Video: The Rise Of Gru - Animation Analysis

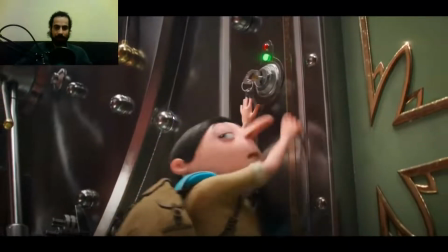[4:09]
So you can feel the energy, how he's feeling by how he looks. The eyes wide open, like, oh, no one is looking.
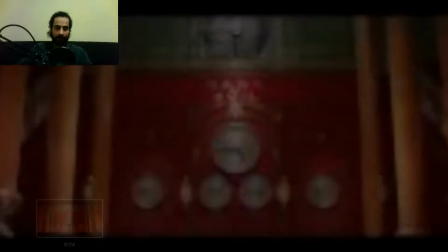[4:17]
So this is great. And you can see the little, he looks back.
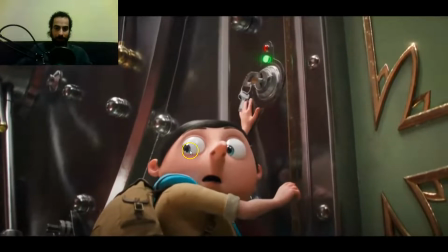[4:29]
He looks back, and you can see how there is a small glance, boom, in the eyes, like looking, boom, like, is there anyone? He doesn't just look back, but there's like looking for anyone that could see him.
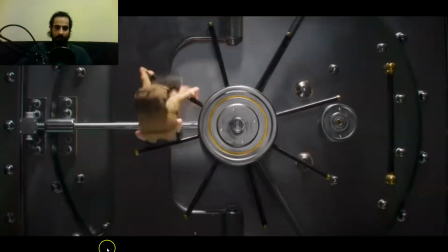[4:44]
This is great. The whole trying to open the I don't know how you call it, but trying to open it, first the progressiveness.
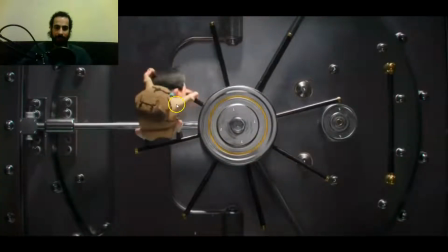[5:01]
See, first he moves his body down, doesn't work, then he rises up a little bit more and moves his body down again, and then raises up even more. And you see how the feet raise up the
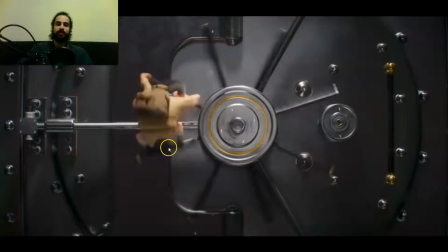[5:20]
stick, and then boom, pushes back again. So you can see the progressiveness.
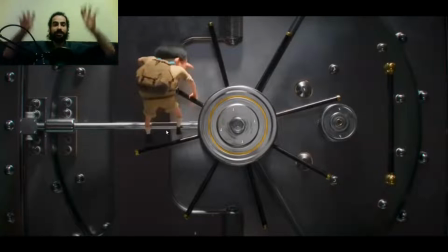[5:25]
It's not just 3 back and forth, but it's a bit more and a bit more. So you can see how the energy gets built up.
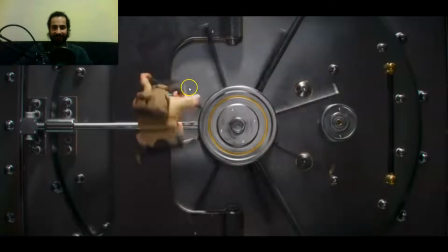[5:35]
And then he's trying to, as he is opening it, he's just fighting for almost,
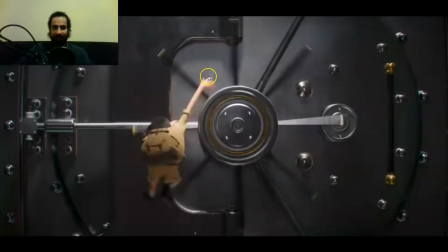[5:41]
he seems like he's fighting for survival, just trying to latch on the next one and trying to stay on the same level.
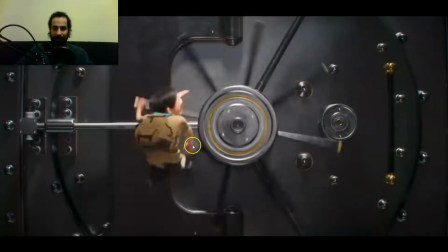[5:50]
And you can see how they exaggerated the drag on the arms.
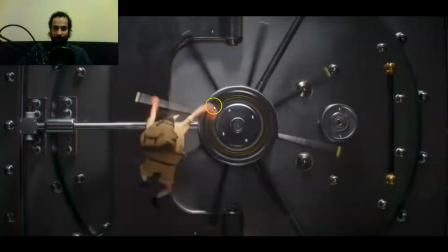[5:55]
See all this exaggerated, the drag on the wrist, grabs the next one, the fingers, then the next one,
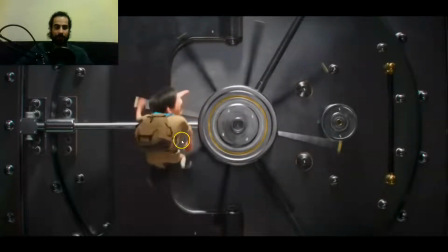[6:04]
and you can see how they don't always raise the arms in the same way.
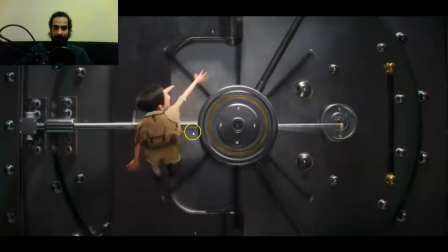[6:09]
The first one is super exaggerated drag, then the second one is a bit less and then straightens up in the last frame, and then the second one is again but a bit more to centered. See how this one was more to the right, and then when this one is more
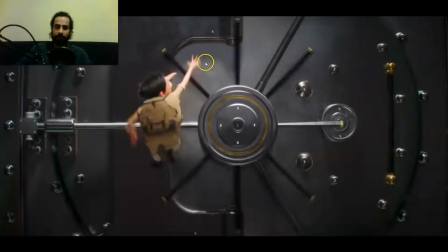[6:30]
to the left, it's not that much, the arm is a bit more centered.
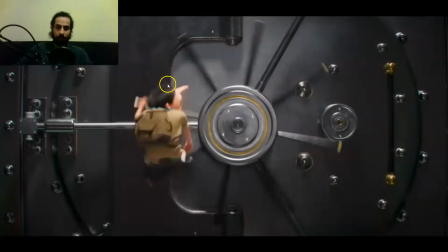[6:34]
So you can see the variation between it's not all symmetrical, but there is variation.
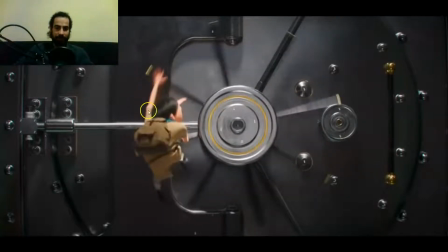[6:40]
In this one, see this arm gets straightened here, look at that, the line of action, beautiful.
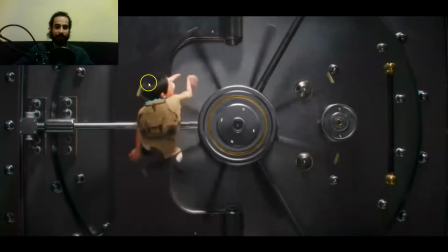[6:46]
And then this one, you can see how he raises instead of going straight like here, the arm goes straight up. In this and the next one, the arm goes to the left, creating that arc, and then see how
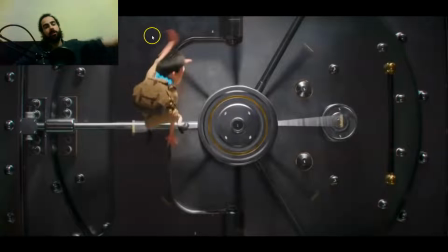[7:03]
creates that arc moving if you track the arc on the wrist, you can see how they create the arc when he reaches for the next stick. So you can see how even there's a fast motion, there's a lot of variation in each movement.
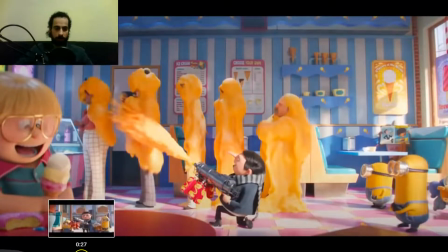[7:21]
Let's watch it again.
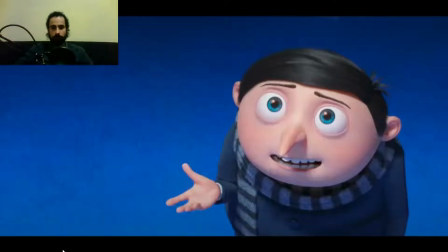[7:27] I am pretty despicable.
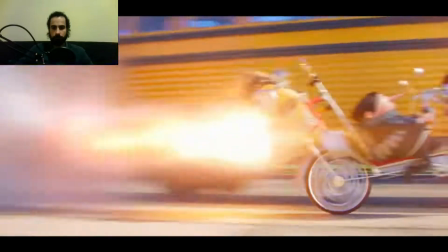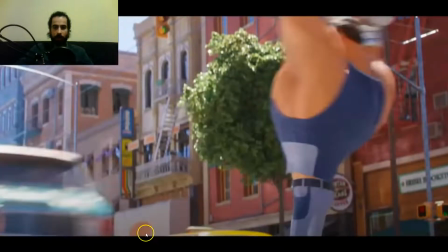[7:35]
I really like this also. Notice how they sell the weight of the band.
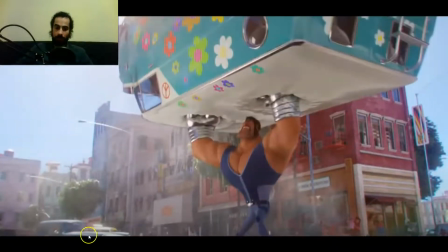[7:40]
See, you can really feel the weight of the band. And then we should ask, then how did they portray that much weight?
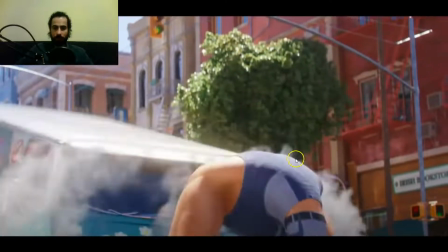[7:49]
He's a super villain, he's really strong, so he smashes the front,
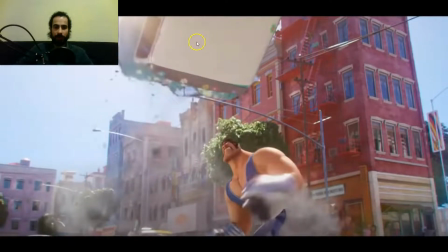[7:57]
manages to just make it fly. See how the bouncing ball just floating in the air for a couple of frames, then it starts going down.
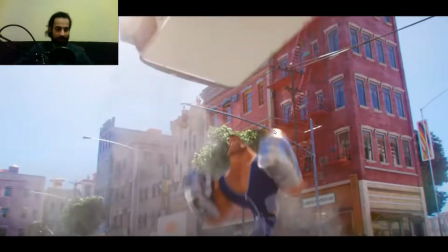[8:05]
Then he starts raising his fists, he starts to hold it.